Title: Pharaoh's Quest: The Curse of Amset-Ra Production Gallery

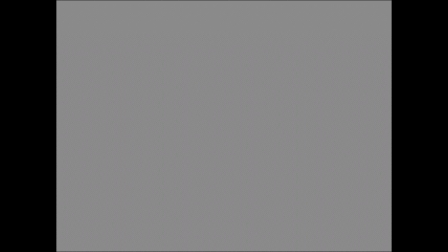0s Quiet, please.
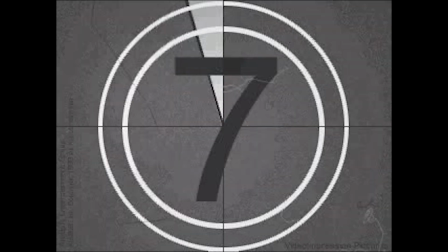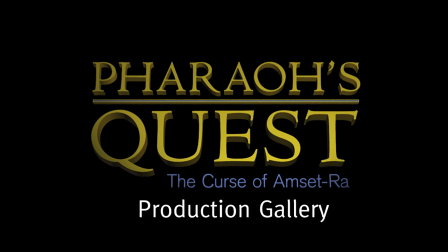9s Action.
Hello, everyone. My name is Andrew Bermudez. I was the director of the film Pharaoh's Quest, The Curse of Amset-Ra. And today I wanted to take a look behind the scenes at this big film and take a look at all the different sets from the film,
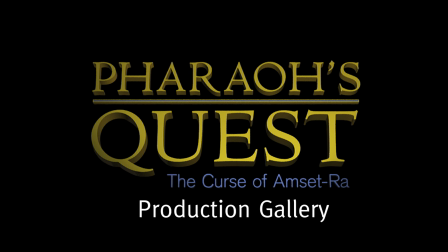25s
share some behind the scenes anecdotes, and take a look at some of the practical effects and how they were done.
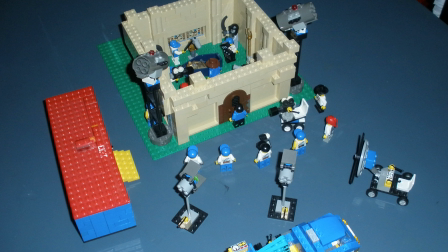31s
Now, strangely enough, the place where we're going to start is actually at the very end of the movie, specifically the ending that takes place in 2020, where Hiram Aziz gets terrorized by a reawakened Amset-Ra, who then goes back to sleep.
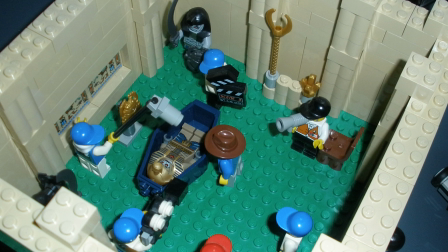47s
The reason why I'm starting here is because, interestingly enough, this scene was not shot for this movie originally. It was originally shot for Johnny Thunder and the Wisdom of the Ancients, when the ending had a completely different outcome to it.
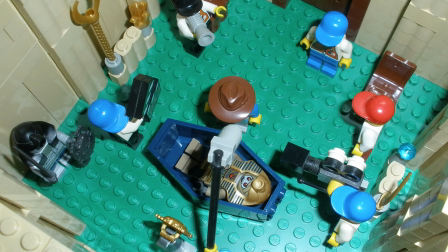62s
But when that got chopped out, this scene was cut out, but by then it had already been filmed. So when it came time to write Pharaoh's Quest, The Curse of Amset-Ra,
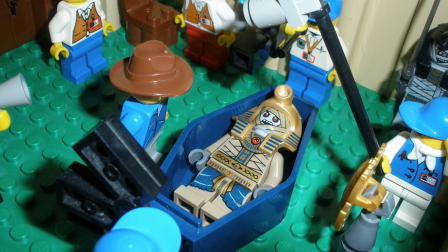74s
this scene was seen as a good ending to the film that could then tie into what happens later on down the line. So it was only a matter of just repurposing the original footage, upgrading it to meet standards in the rest of the film.
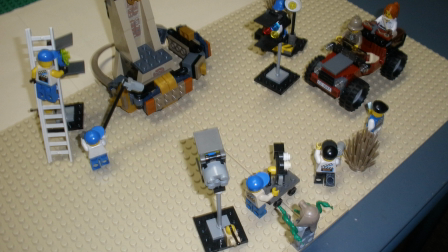88s
Just a couple of years later, when principal photography on Pharaoh's Quest, The Curse of Amset-Ra officially began, the first set that was utilized was actually one that appears closer to the middle of the cursed cobra statue.
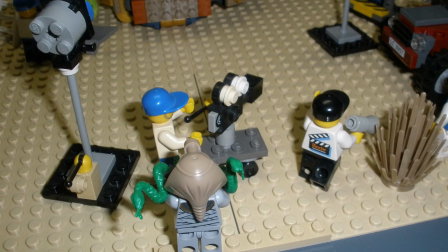102s
The reason why that I started here was because the set is very low-key. It doesn't have much outside of the main set itself. And because of everything in the film,
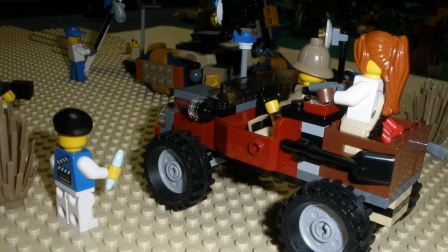115s
this is something that's fairly closely adapted from how it appeared in the original storyline of the Lego sets,
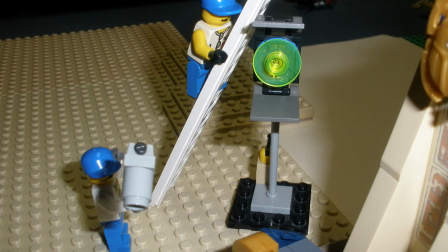122s
especially in how the cursed cobra statue was defeated, so it made it easier to film as opposed to the later sets in the film.
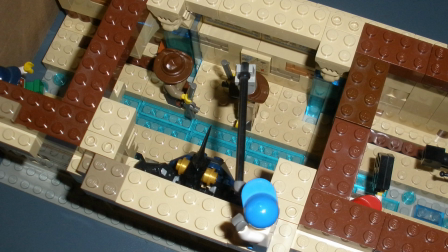130s
So this set here is the catacombs underneath Beersheba's set,
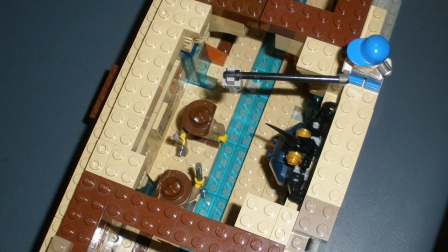135s
where the golden crystal is located as well as the giant scarab statue. The reason why I chose to film this second was because, again, it's a smaller set, not heavily involved,
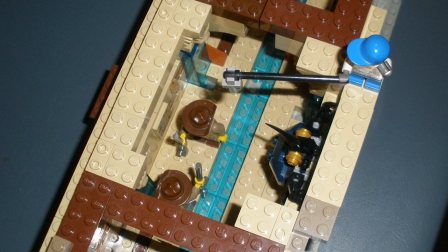147s
but it also had to be separated from the main Beersheba set simply to make filming easier and to make it easier to animate within the
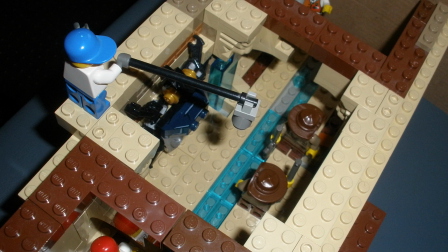156s
catacombs as well. One of the features that I like here is the way that I integrated the water features
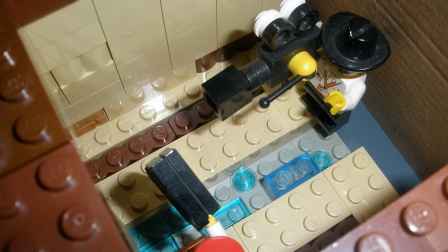163s
to not only show where the water in that well comes from, but also to give like an ancient feel to these catacombs.
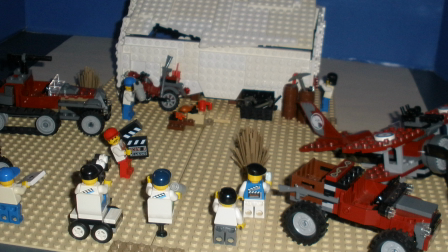174s
Now here's a set that in practice ended up being a lot bigger than I originally anticipated. This is the set for Archibald Hale's camp, as well as his big tent where he has all of his scientific equipment, all of his research equipment, where he takes his notes and takes care of his studies.
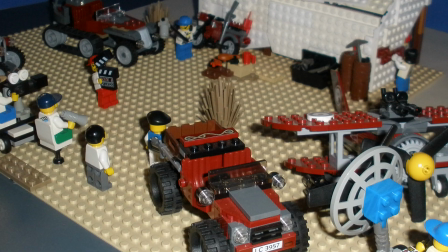192s
The reason why this set ended up being so big was not only to create the endless expansiveness of the desert, but also to make sure that all the different vehicles that Jake Rains and his
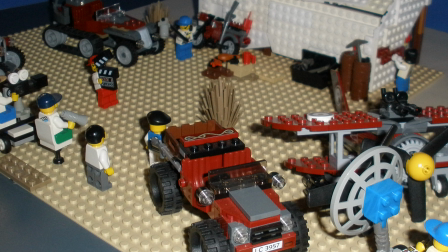207s
entourage use could fit somewhere on the set so that I could realistically have a motor pool there.
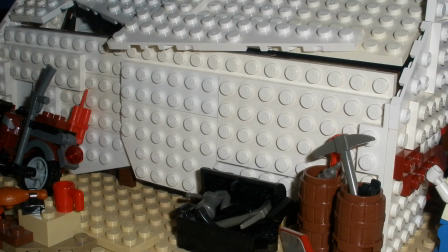213s
So in case you're wondering, yes, the tent is entirely practical. It's not just a facade. It is only half a tent, I might say, but it is still a practical set.
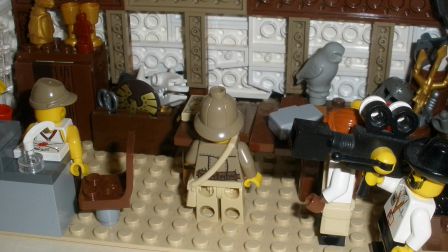224s
So here's the inside. Now, everything I designed on the tent was to make it look as temporary and kind of ramshackle as possible. So you can see how the canvas I built it specifically to look like. It's haphazardly draped.
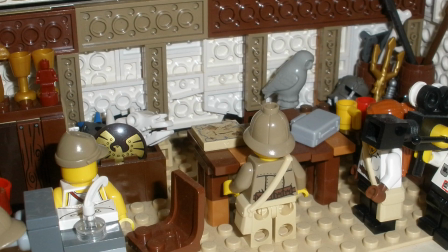242s
The boards, the wood boards that hold everything up looks a little mismatched, but also everything is designed to still look robust enough in that you can still believe that the tent can stand up underneath its own weight.
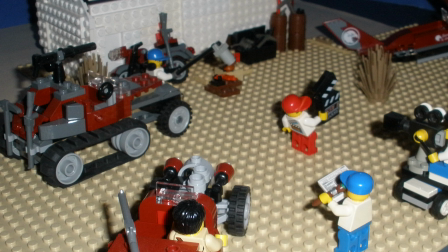254s
And in case you're wondering, no, I do not have photos of this version of the set after the tent has been destroyed. It's very similar, it's just the way I built the tent was also,
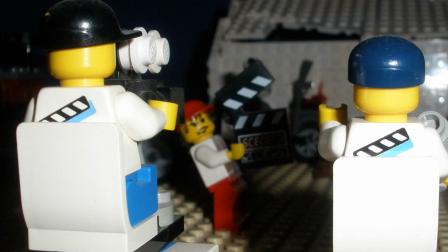267s
because it was designed to be look ramshackle, I also built it so that it could still easily collapse while still being durable,
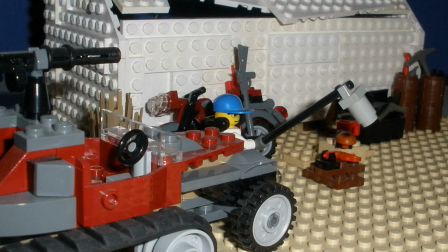275s
so that when it came time to actually shoot that scene, I just needed to like remove a few panels, fold a couple things in, and then you got basically the effect of the tent having been destroyed.
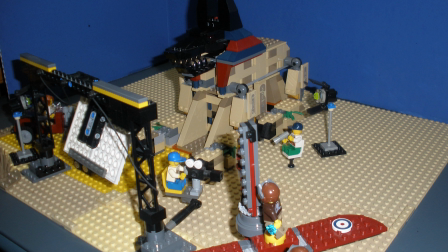287s
For the Rise of the Sphinx film set, I went along the same lines as the Cursed Cobra statue set,
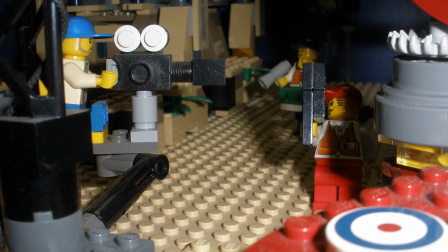294s
in that you're out in the barren desert with just the Lego set sitting there.
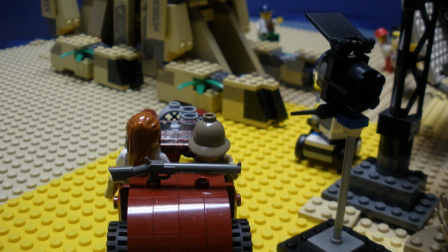299s
when it came time to film and actually film the whole chase across the quicksand,
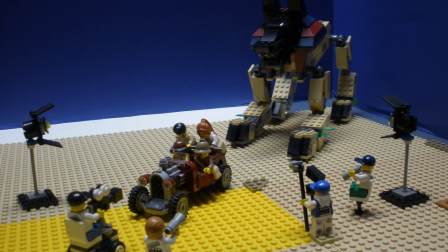306s
all of it uses the same set that you see here. It was just a matter of moving a few shrubs and a few props around to give the illusion that the set was continuing on and on.
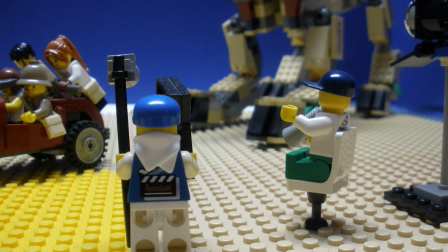317s
And also another fun fact is that this set is also the same set as the one for the obelisk after it's been destroyed.
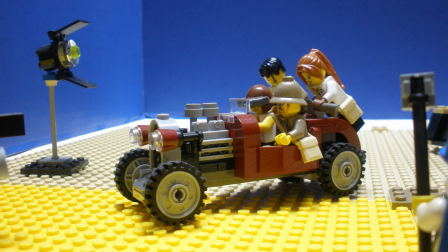329s
It was literally a matter of just removing the Sphinx and replacing it with the destroyed obelisk, and again, just moving those plants and shrubs around.
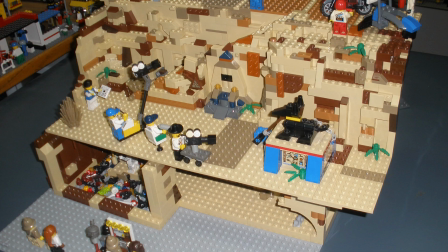337s
And then on the exact opposite end of the spectrum, you have the Staff Canyon. This is a massive set. This took a lot of time to build and to layer up,
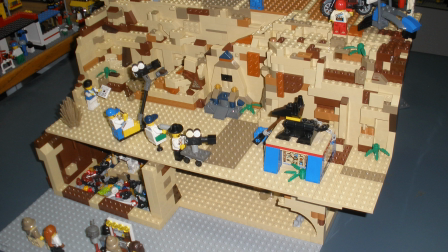349s
to create all those different layers to give the illusion of this being an actual desert canyon while still being practical for filming purposes.
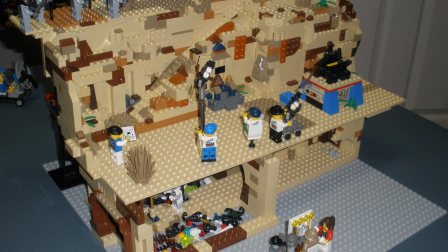358s
And I really like the way it turned out, especially since all of the holes, all of like the effects of like seeing like the holes going into the ground with the underground catacombs,
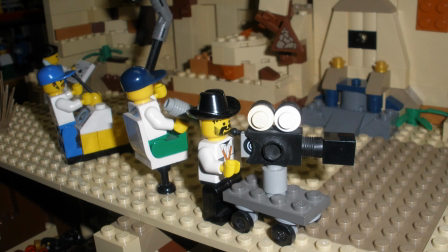370s
that was not simulated. Unlike the Beersheba courtyard, none of that was simulated. Everything was literally layered one on top of another. The top of the cliff was literally there, as you can see.
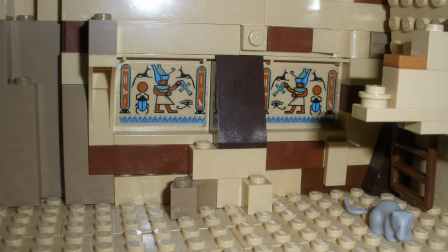383s
The top of the cliff with the base of the cliff below, and with the whole set literally being built on top of the catacombs that sit beneath them.
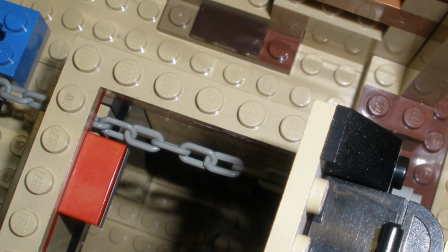392s
And I even specifically designed the base of the canyon so that there is a hole, so that when you open up the shrine and go through that shrine, there is actually a hole in there that leads down into the catacombs below.
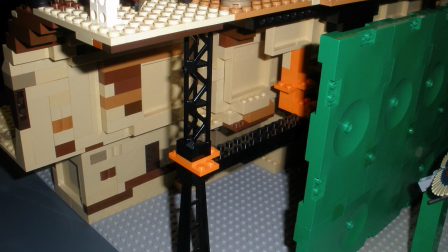408s
But just like the tent, if you look at the back of this set, as you can see all the lattice posts back there that are literally holding this entire set together and holding it up.
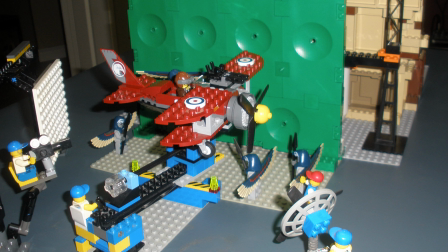418s
This set also was multiple sets in one, in that you can see on the back here, attached to that support structure in the back, was the green screen that was used for anything in the film that required green screening.
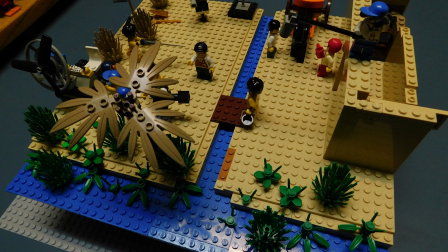432s
On a similar note, here is the ancient Egypt set, specifically the ancient Egyptian farm. Everything about this is as historically accurate as possible.
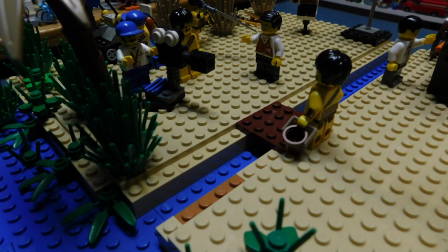444s
I did research on what houses would look like, what the canals would look like, what everybody would be realistically wearing,
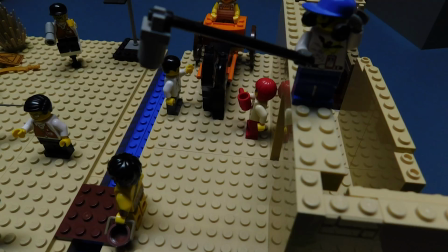451s
and then put that into practice, and then maybe tweaked a couple things around just for the sake of making filming easier. But what's unique about this set is that this set is also elevated like the previous one.
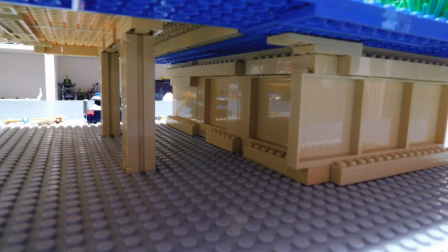464s
However, it's not so much for the continuation of the environment, but here it's more for space saving purposes,
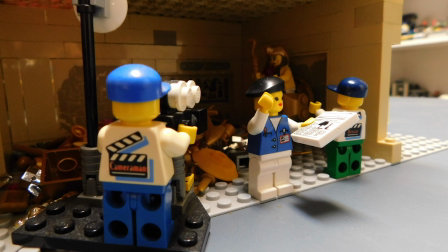473s
because directly underneath this set is Pharaoh Amset-Ra's throne room. So you can see the throne room down here with all of his treasure.